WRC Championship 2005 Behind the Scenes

They are built to withstand all the extremes of terrain, weather, crashes and smashes that the WRC has to offer.
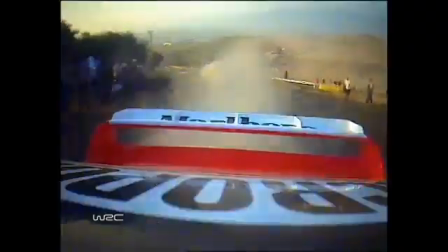(0:26)
And we're not talking about the cars. Onboard cameras are crucial in bringing the action to the viewer.
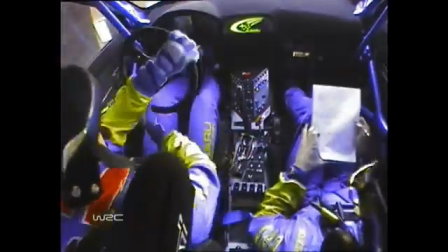(0:32)
They get to the places a conventional camera could not,
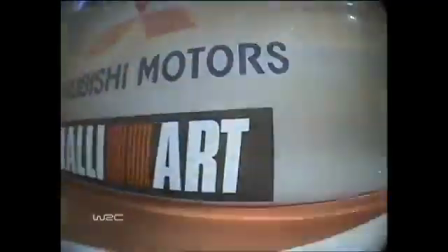(0:35)
capturing those unforgettable moments of joy and despair that make the World Rally Championship the spectacle it is.
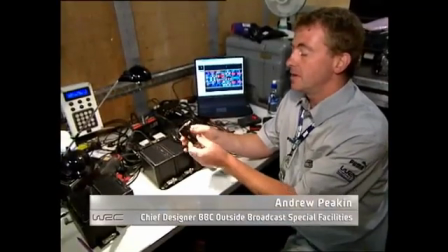(0:43)
This is one of the small onboard cameras we use. Typically we put this on the dashboard looking at the driver or the co-driver.
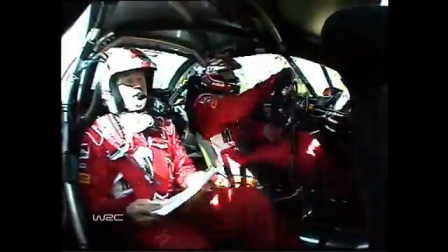(0:48)
It's very light, very small, can't really see it when it's inside the car.
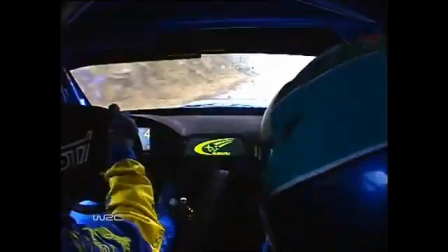(0:53)
Slightly larger camera we use to look through the windscreen, a bit bigger but the quality is that much better.
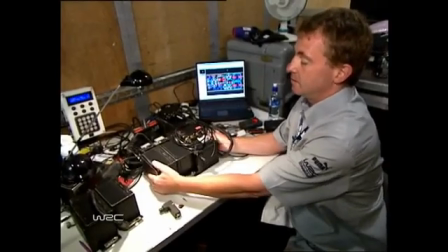(0:58)
This is the recorder package that lives in the base of the car. Weighs about 5 kilos, 2 bags of sugar roughly.
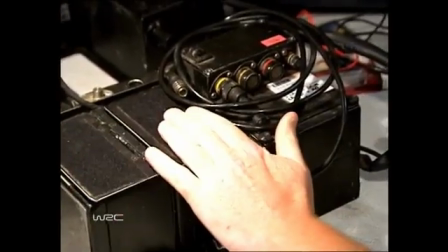(1:04)
2 recorders, one there, and a big box of electronics so we can remote control them,
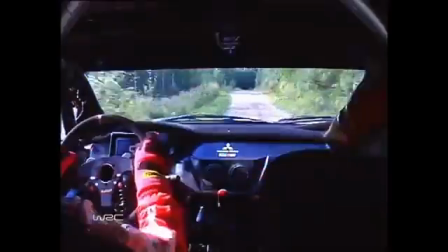(1:10)
switch the cameras, backup power supply so if the car crashes for any reason we can carry on recording to catch the action.
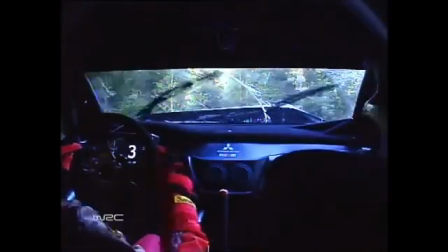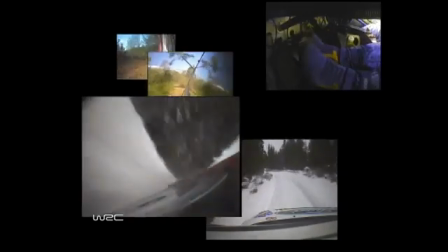(1:24)
If you can think of somewhere to put a camera on a World Rally car, there's a good chance it can and probably has been done already. We put them anywhere really. We've attached them to the windscreen looking back at the driver, which gives a lovely shot right in his face. 120. On the outside it's a bit more difficult. We have to use a more robust camera because they get
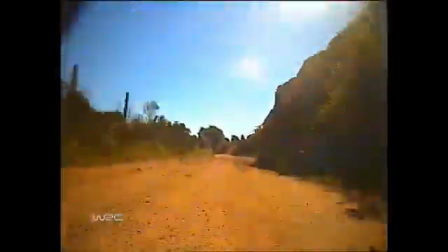(1:47)
the weather, they get beaten, they get dust, they get a lot of vibration.
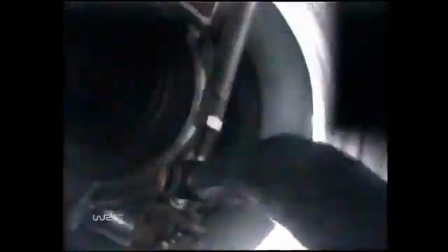(1:52)
We put them on the wing mirrors, we've even put them inside a wheel, actually looking out the brake disc so you can see it glow. You know, they have to withstand all this. We can almost put them anywhere, but they don't last very long.
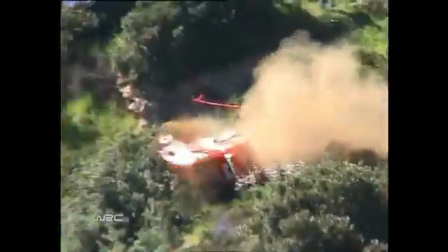(2:08)
Obviously, the picture quality is paramount, but the sound is of equal importance.
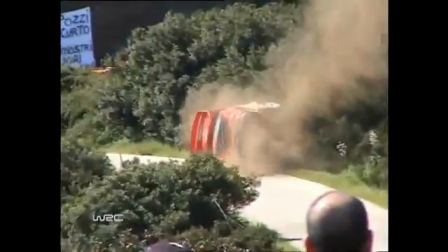(2:12)
Without audio, much of the impact of driver reactions, memorable incidents, and significant conversations with the team would be lost.
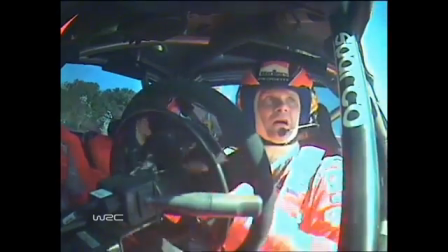(2:20) Which way? Which way?
The audio is vital.
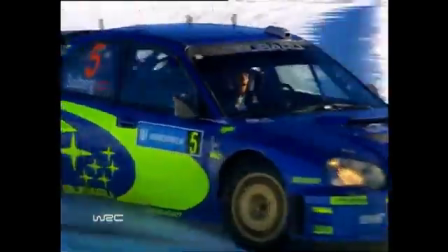(2:24)
We want to hear every word that's said between the driver and the co-driver. When they're on the stage and when they're off the stage, we want to hear how well they've done when they finish the stage. We also want to hear any comments they have if the car stops for any reason.
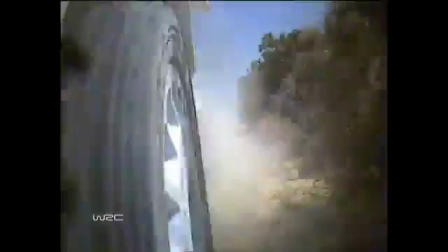(2:43)
And also we want to hear the violence involved in cars going over the sort of roughest terrain there is.
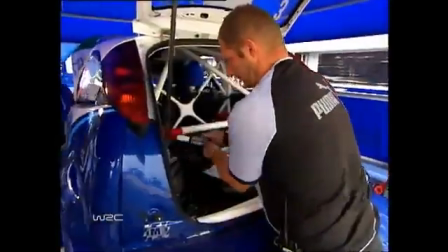(2:52)
Once a series of stages have been completed, the tapes have to be removed from the cars in service.
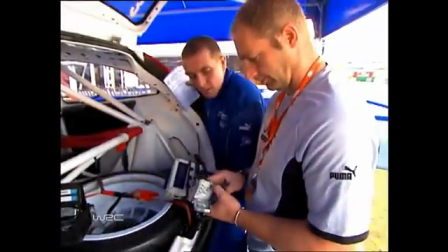(2:57)
Using specially developed tools, the onboard camera engineers have to work fast to complete the job and replace the used with new tapes.
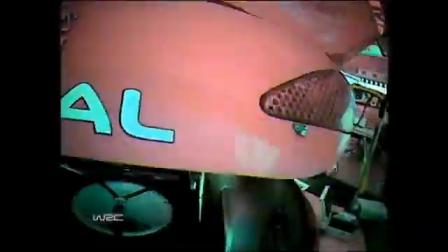(3:07)
We only have the same amount of time as the teams do to get in the car and fix any problem the cameras might have.
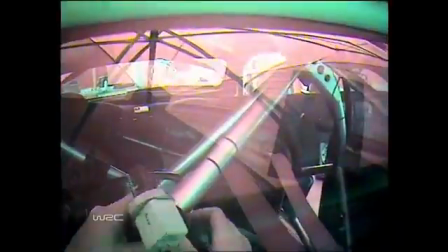(3:14)
And we can't get in the way of the team, we have to work round them.
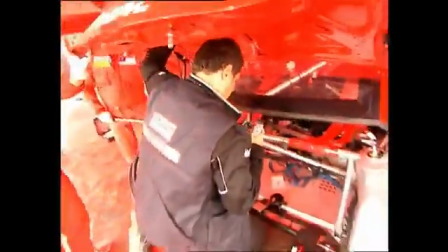(3:18)
And we obviously don't have priority, but we want to get the camera fixed or replaced, whatever it needs. Otherwise, you know, it doesn't have a camera. You miss a lot of action, and we don't like that happening.
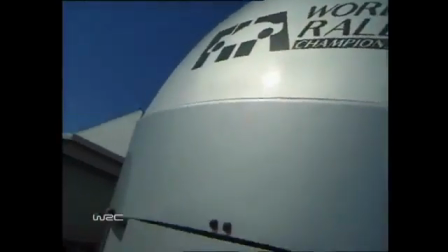(3:31)
From the service area, the tapes are then taken to the broadcasting unit, where the footage can be accessed and used in the stage edits.
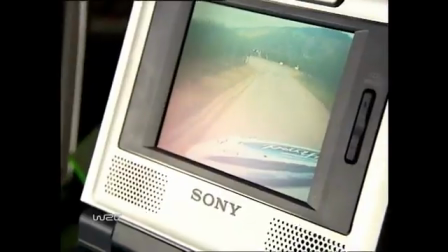(3:38)
Sections of relevance and interest are decided upon and then looked for by our resident expert to be ready for inclusion in the show.
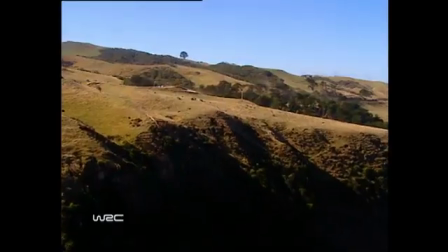(3:46)
Onboard cameras get you as close as you can possibly get to the action, but the WRC is also about the locations.
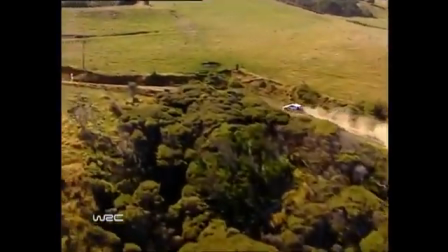(3:52)
High in the sky above the action is Wescam, the specialist camera equipment carried by a helicopter,
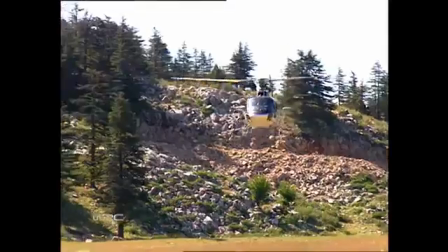(3:57)
which gives the viewer a real feel of the geography where the action takes place.
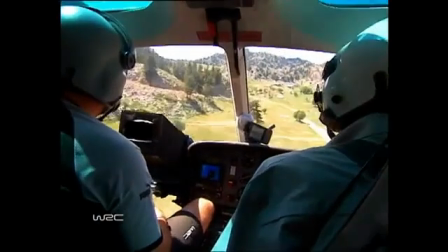(4:02)
Wescam is far more than just a camera strapped to the side of a helicopter.
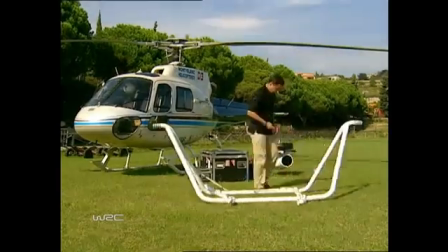(4:06)
It's a highly advanced gyro-stabilized camera system that can operate efficiently in the most demanding of environments.
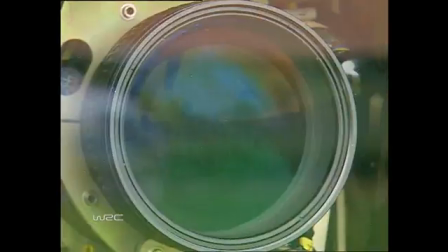(4:14)
That's the biggest thing about this Wescam.
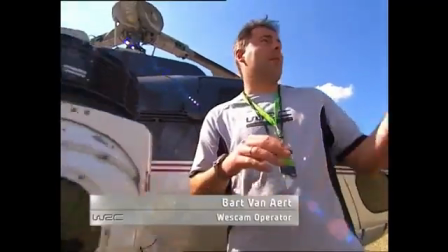(4:16)
I mean, you can pick up the same speed and altitude as the cars, but here, as you see, there's nothing to worry about, such as power lines or whatever.
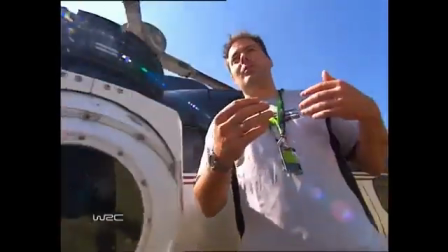(4:23)
So, and then you can make your shot really dynamically.